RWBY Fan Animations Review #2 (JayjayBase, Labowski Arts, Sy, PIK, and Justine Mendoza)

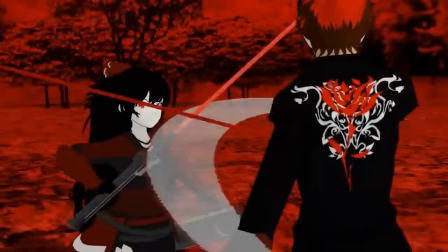I think we can all agree that the best part about RWBY is the awesome fan animations people make for it,
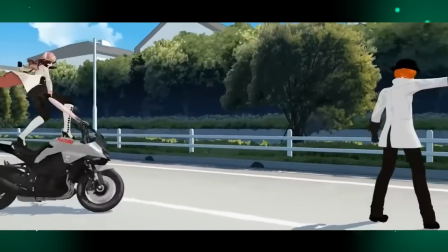inspiring people to figure out animation software and do something cool and creative.
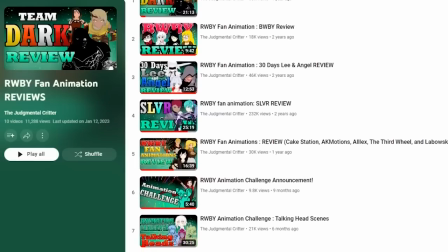I've covered a bunch of fan animations already, and there's a handy dandy playlist for you if you want to watch any of those videos.
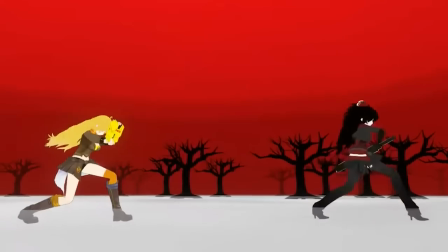Today, I'm taking a closer look at 5 more fan animations that really stood out to me.
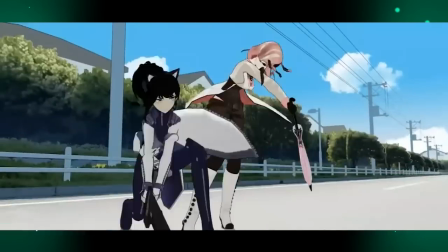Let's not waste any more time and let's dive in.
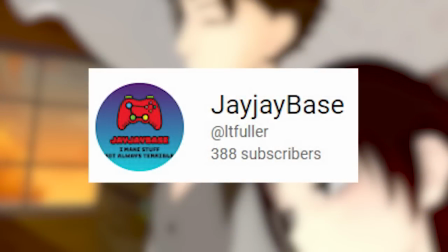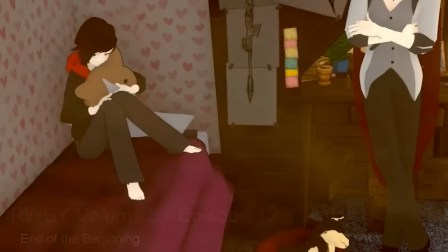Okay, so this is one of the most important ones because I actually made a
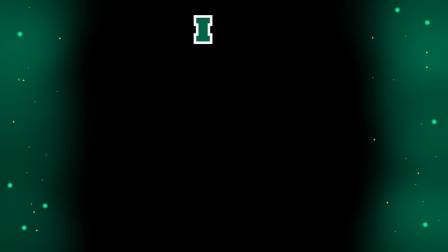gigantic mistake because I am very dumb.
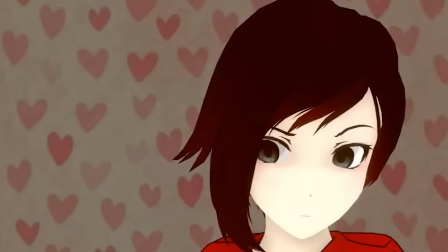I had an animation challenge a while ago, and this was supposed to be one of the submissions for it.
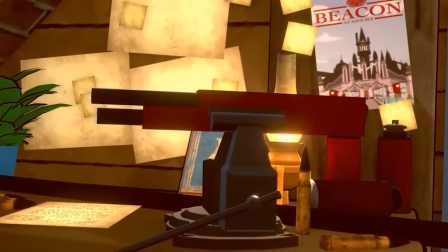The challenge was a talking head scene, reimagining a scene from the show proper, but playing around with the visuals of just a simple talking moment.
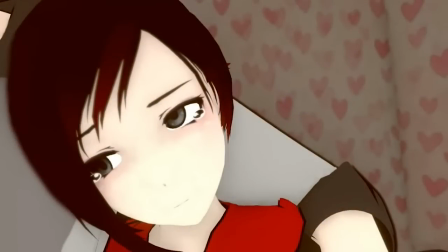And I was so dumb, and I accidentally forgot to include this one into the video.
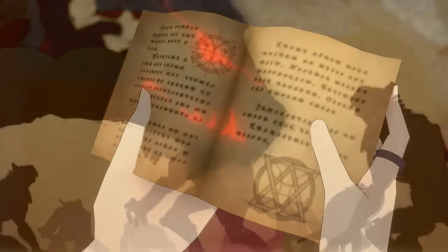It was all my fault, and I feel so bad for it. It was I made a mistake, and I deleted the wrong thing on Twitter,
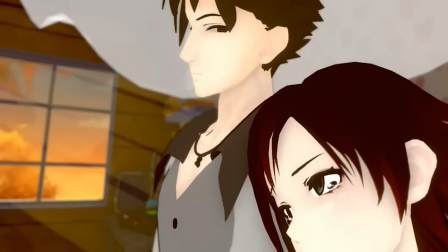and if I was dumb, and you don't know how much this has been tearing me up on the inside.
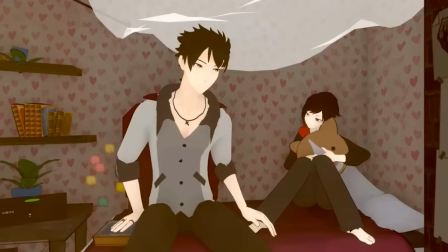I feel so guilty for it. So, I am finally making up for it here.
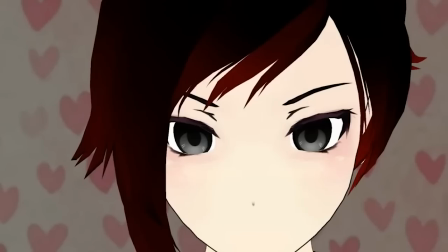I introduce to you JJ's submission for my animation challenge.
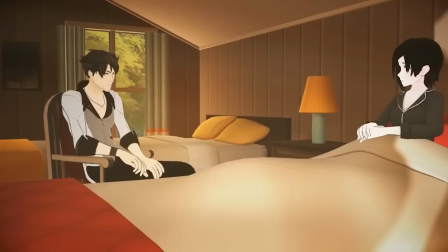JJ has reanimated the scene in Volume 3 when Crow tells RWBY the legend of the Silver Eyes.
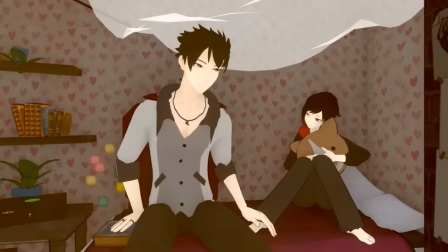There are so many great little details I absolutely adore. From RWBY holding onto her corgi pillow like we saw back in Volume 1, to the redesign of her pajamas to look more reminiscent of her hood and dress.
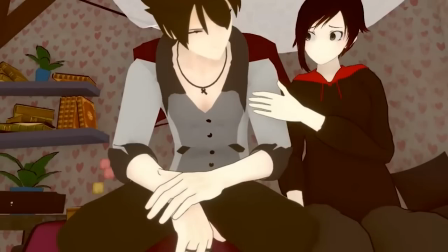Also, look at the detail in Crow's hands. One thing I kind of really hate about the actual show is how butt ugly their hands look.
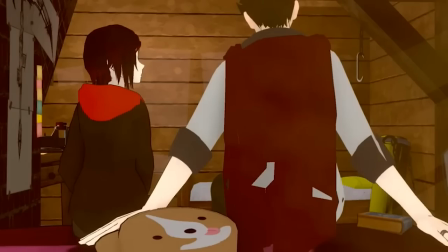It looks amazing with this model. And also just the design of RWBY's room in general has so much more personality,
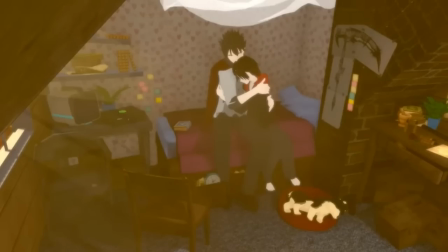and it's a ton of fun just pausing the screen to try to find all the cool details and references.
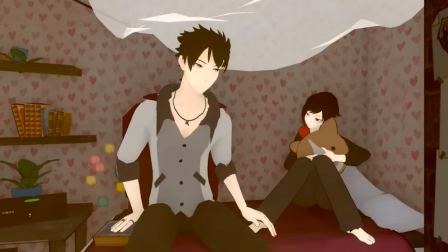This feels like an actual teenager's room. It's lived in.
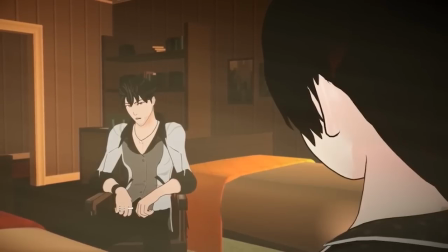It's a huge upgrade compared to the oddly vacant bedroom from the actual episode.
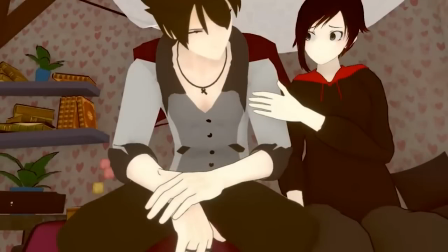Pyrrha, is she? She's gone.
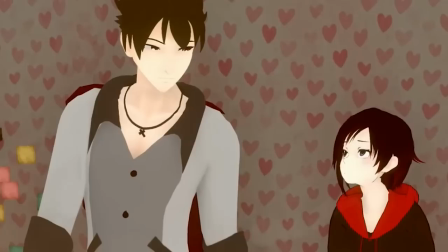As for the characters' interactions, having RWBY actually get to move really helps with the dynamic of this moment.
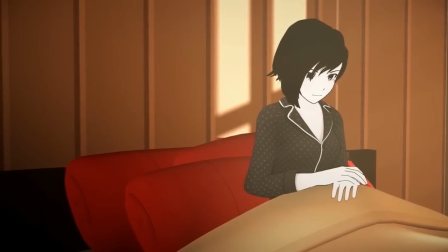Keeping her trapped in one spot under the covers limited the scene so much.
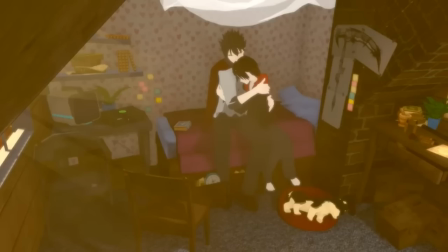Having her and Crow actually just interacting with each other really humanizes them.
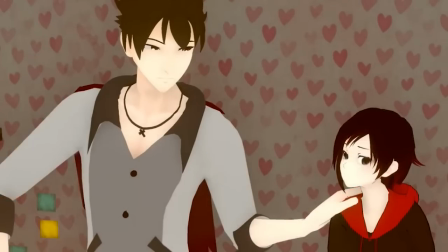Another detail I enjoy is how JJ has altered the dialogue, mostly to extend or shorten certain pauses between words,
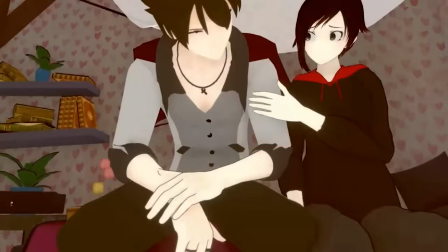but I really appreciate how you cut out RWBY name-dropping Cinder, mostly because, RWBY never met Cinder.
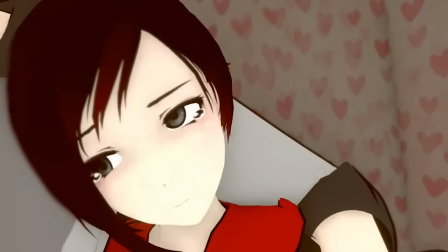How is she supposed to know her name? More small details I adore is how Crow's Team Stark picture is folded and faded.
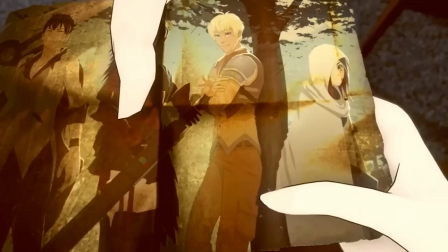It makes way more sense that it would look old and worn, given that he's been holding onto it for years now.
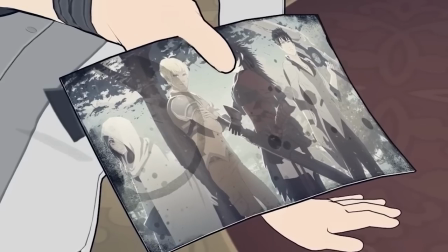I never realized just how pristine it looks in the actual show until I saw this animation, and it made me realize it.
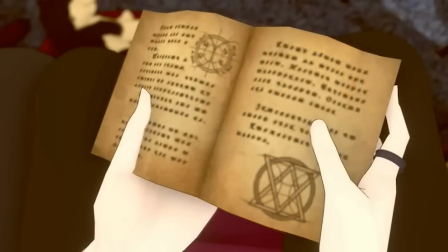Also, I love how Crow opens up a book, and we see shots in the same vein as the World of Remnants.
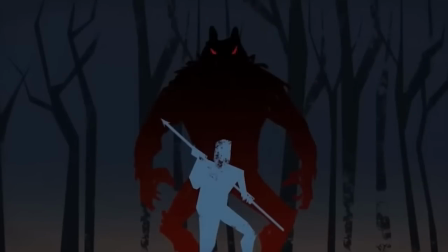It'd be a smart way to give some droning exposition a moment to be visually entertaining.
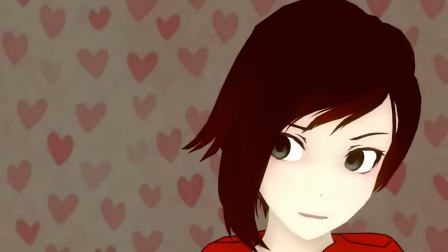Hey, how you doing? Well, I'm doing just fine. I lied, I'm dying inside.
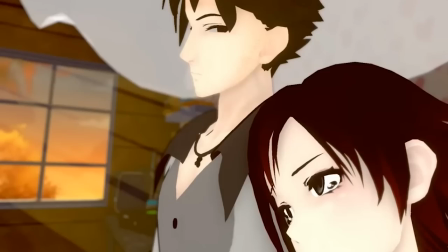This is a gorgeous animation. I am so sorry I didn't discuss it sooner, JJ.
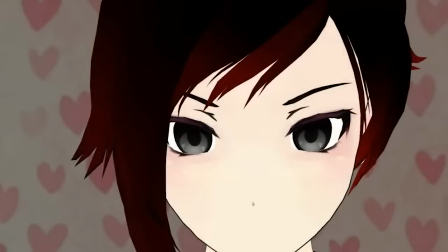Please forgive me. I love absolutely everything about this animation.
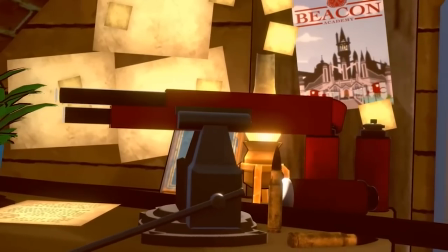The models of the characters, the changes to the room to show how much detail, love, and effort you've poured into this project.
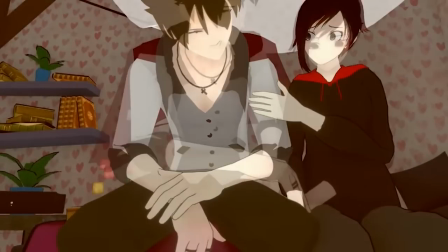On top of the fantastic changes to the designs, the actual interactions between RWBY and Crow gave this moment so much more weight.
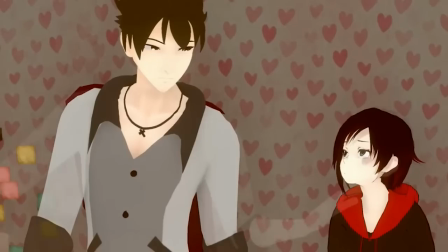You've taken a scene that I've always considered to be a gigantic,
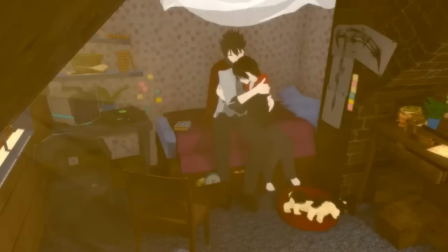boring drag and turned it into one of the most intricate, heartfelt moments I've ever seen.
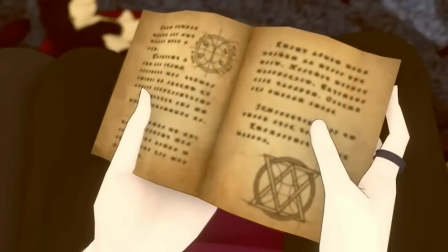I'm so sorry I missed your animation before, but I am so happy I was able to pour all my love into it for this video.
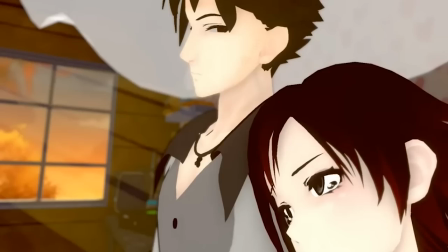Keep up the amazing work.
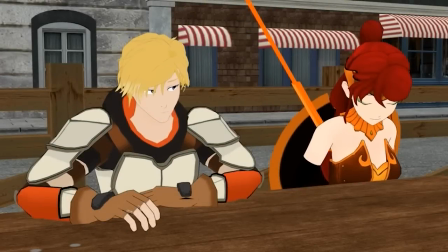You might remember Labowski arts from the last time I covered a handful of RWBY fan animations.
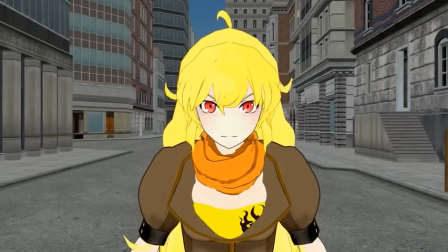At the end of their last video, they teased a fight between Yang and Raven, and it's finally time.
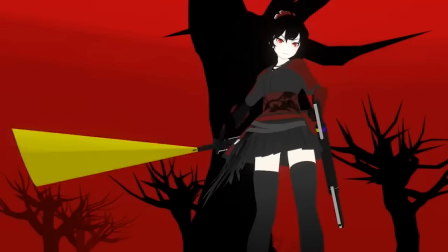First of all, love this set.
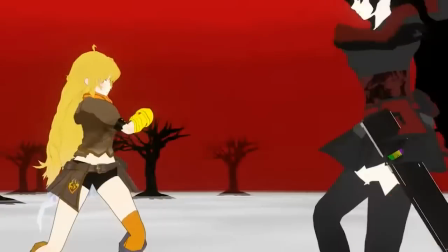The haunting red sky makes Raven feel important, and in turn makes Yang seem like she almost doesn't belong here, perhaps somewhere out of her league.
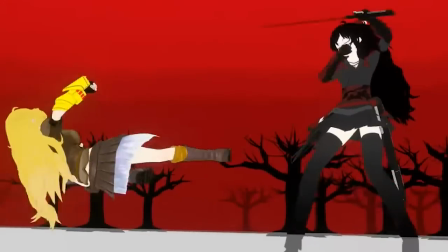But also, it's a bright enough shade of red that Raven doesn't get too lost in it, and actually helps her pop more,
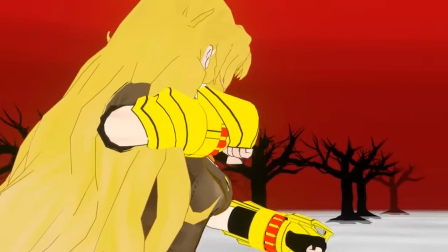and also complements the reds in Yang's design too, like with her eyes and her gauntlets.
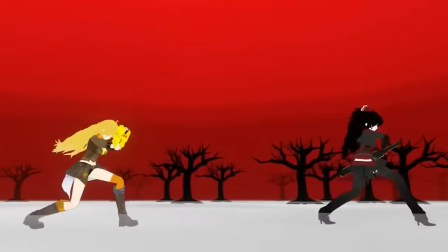Oh my god, he on X Games mode. I love the speed of everything.
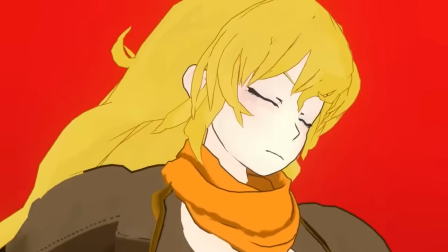We get enough time on their faces and poses to make the impact and the wind-up feel really cool,
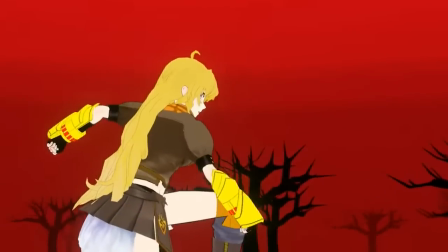but it's still snappy enough to make it feel like this is a real life or death moment. She cut through all the trees!
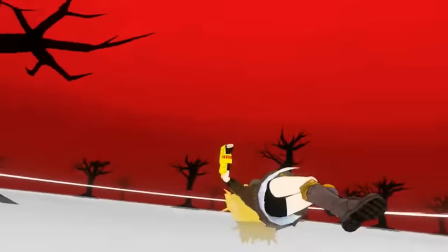That's so cool! Take note, people.
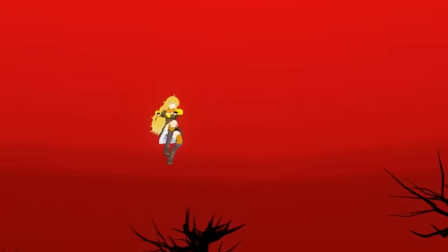Having big attacks leave an impact on the environment around the characters not only displays the power behind the attack,
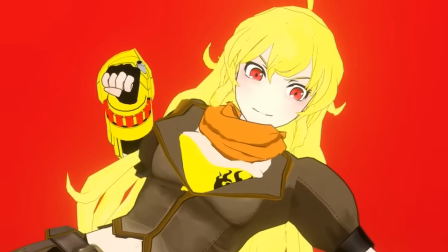but it's also just cool as hell. Yang soups up her powers with her semblance, and it leaves us off on another cliffhanger.
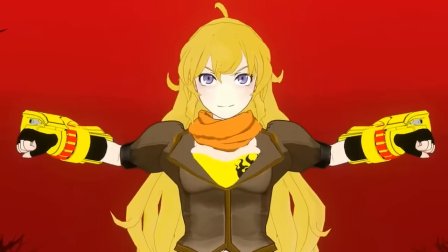Damn it, Labowski, you always know how to keep me wanting more. A great, refined battle between the two ladies.
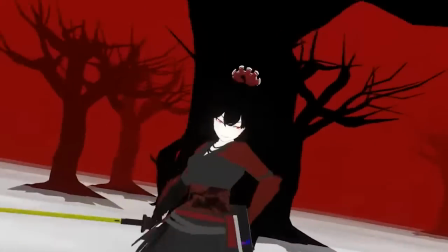I can't wait to see what more you have in store. You've already gotten better and better and better, and I know you're just gonna continue to improve above and beyond.
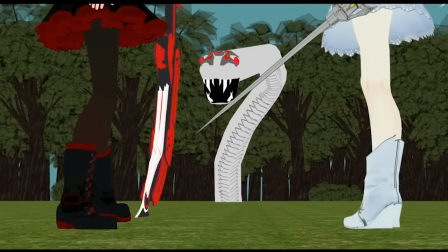If I pronounce King Taijutsu wrong, I'm sorry. I am really trying my best.
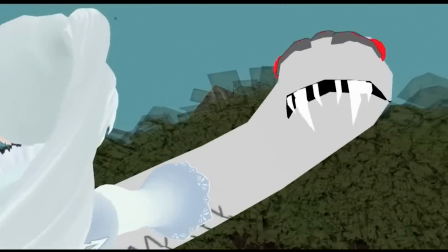Sai gives us a fun little battle, and like, I really like the way the trees look here.
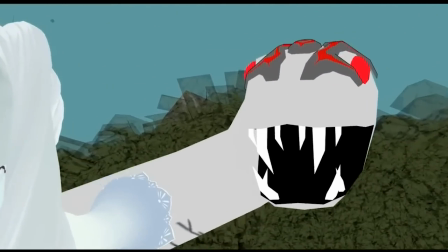I don't know what it is, but they just kind of feel magical to me. I told ya!
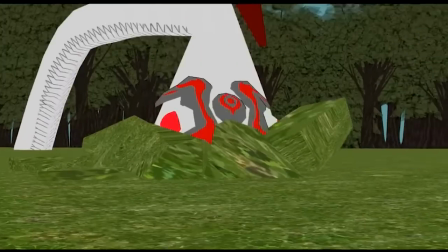Moves that impact the environment look powerful and cool as hell!
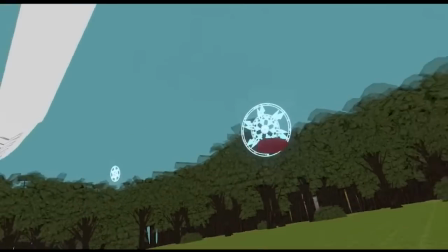I love the combo move Ruby and Weiss use to get Ruby to slice up and down the body of the King Taijutsu.
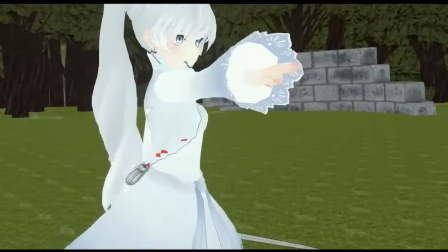Combo moves, in general, are really fun and are always super creative.
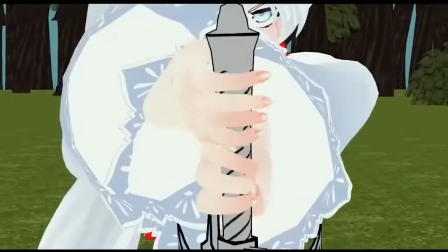I feel like we linger on their faces for slightly too long, just like a few seconds, you know?
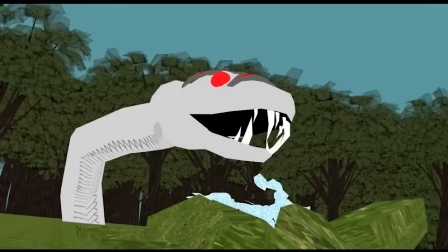The whole thing is super cool. But I wish Ruby had done a little bit more.
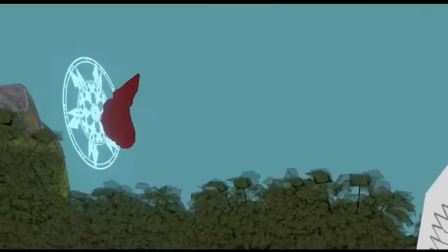Maybe be more of a distraction for the King Taijutsu so Weiss could get her sword summoned to work.
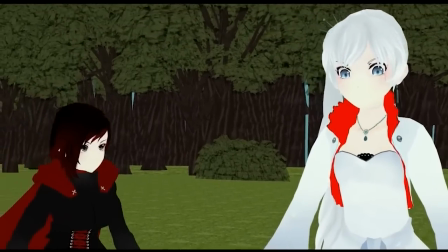But without a doubt, my favorite part is the ending when Ruby and Weiss hold hands.
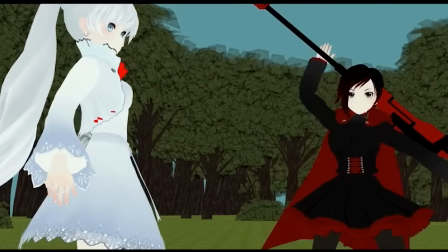Aw, she's so fucking cute! I don't personally ship White Rose, but this is just adorable, you can't deny.
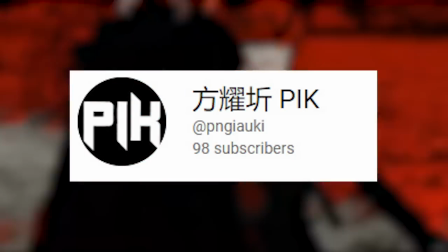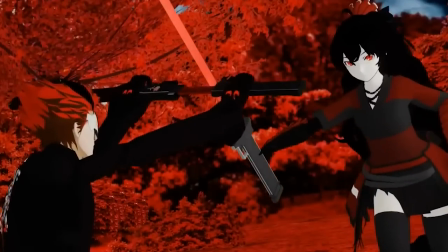Bringing it back around to Raven again, Raven versus Adam.
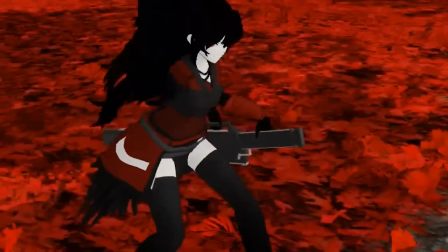A crazy yet super cool scenario that we all know couldn't have ever really happened in the show proper.
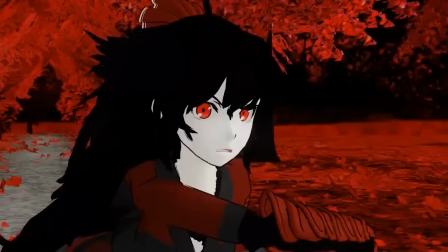The two's styles are rather similar in many ways, not only with their design, but with their weapons and their combat.
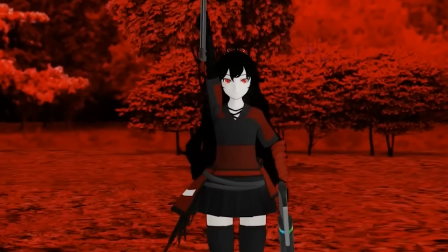A fight between these two sounds so creative and cool, and this video does not disappoint.
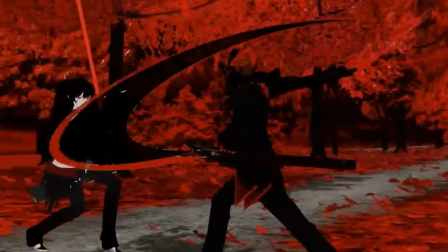I love seeing just how similar their defense tactics actually tend to be here.
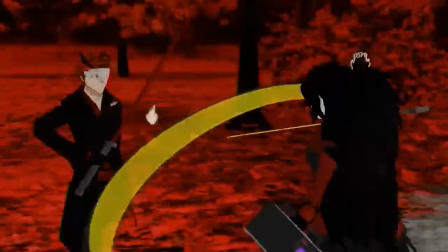I also like how you've utilized cool attacks from the show proper into this fight to highlight how the other would dodge or block this sort of hit.
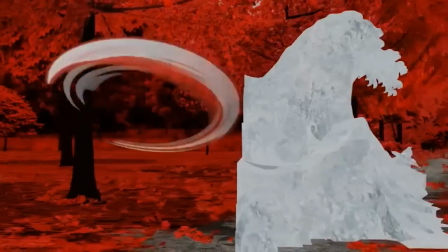I especially like Raven using ice dust to block Adam's spinning sword strike.
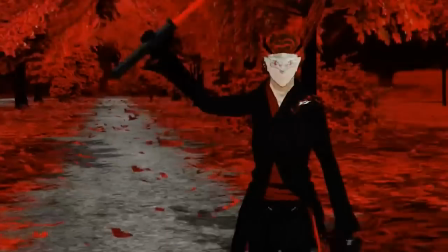His semblance and her large variety of dust is the biggest differences between them, and highlighting it in this fight is awesome.
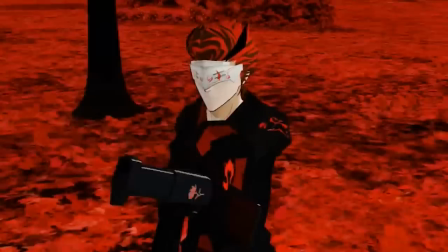Oh shit! Oh shit! Oh shit! I will say, I think the biggest detriment to this animation is the background.
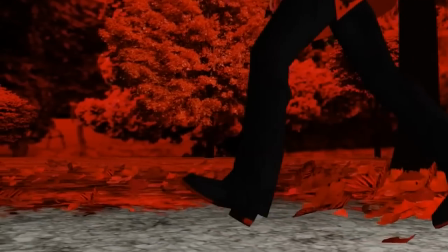Forever Fall is a really cool choice, and the red and black trees are a cool match for both combatants.
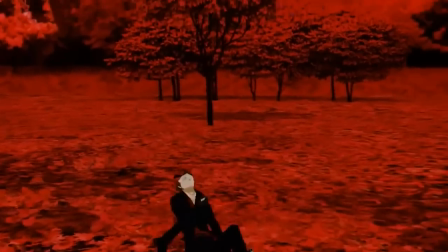But there are a couple of times where some of their moves blend into the background a bit.
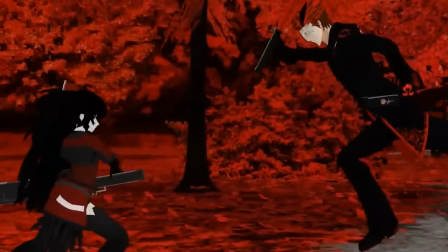Raven's different sword colors helps her stand out a little bit, but I think if Adam had a bit more of a glow to his sword strikes, it would help him stand out in the same way.
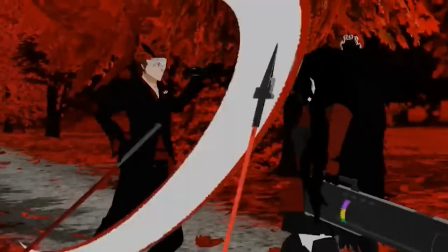Or maybe if just the red of the background was a noticeably different shade of red than what Adam and Raven have.
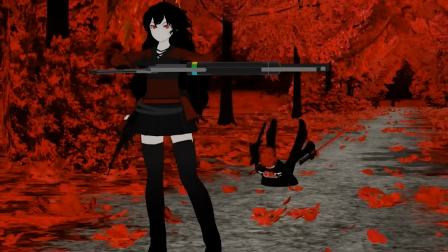Oh my god, what a badass. This is an awesome fight.
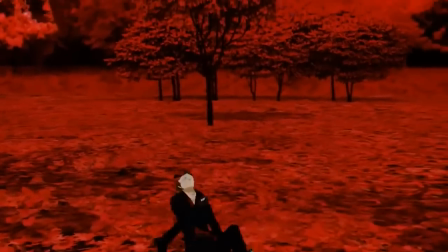The speed of the combat and the creative choreography is fantastic.
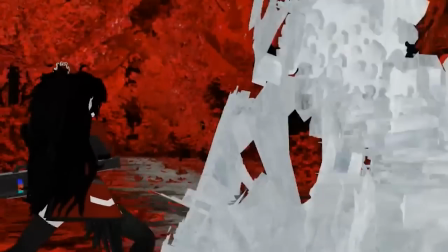You've played around with all their different abilities in so many cool ways, definitely helping this fight live up to expectations.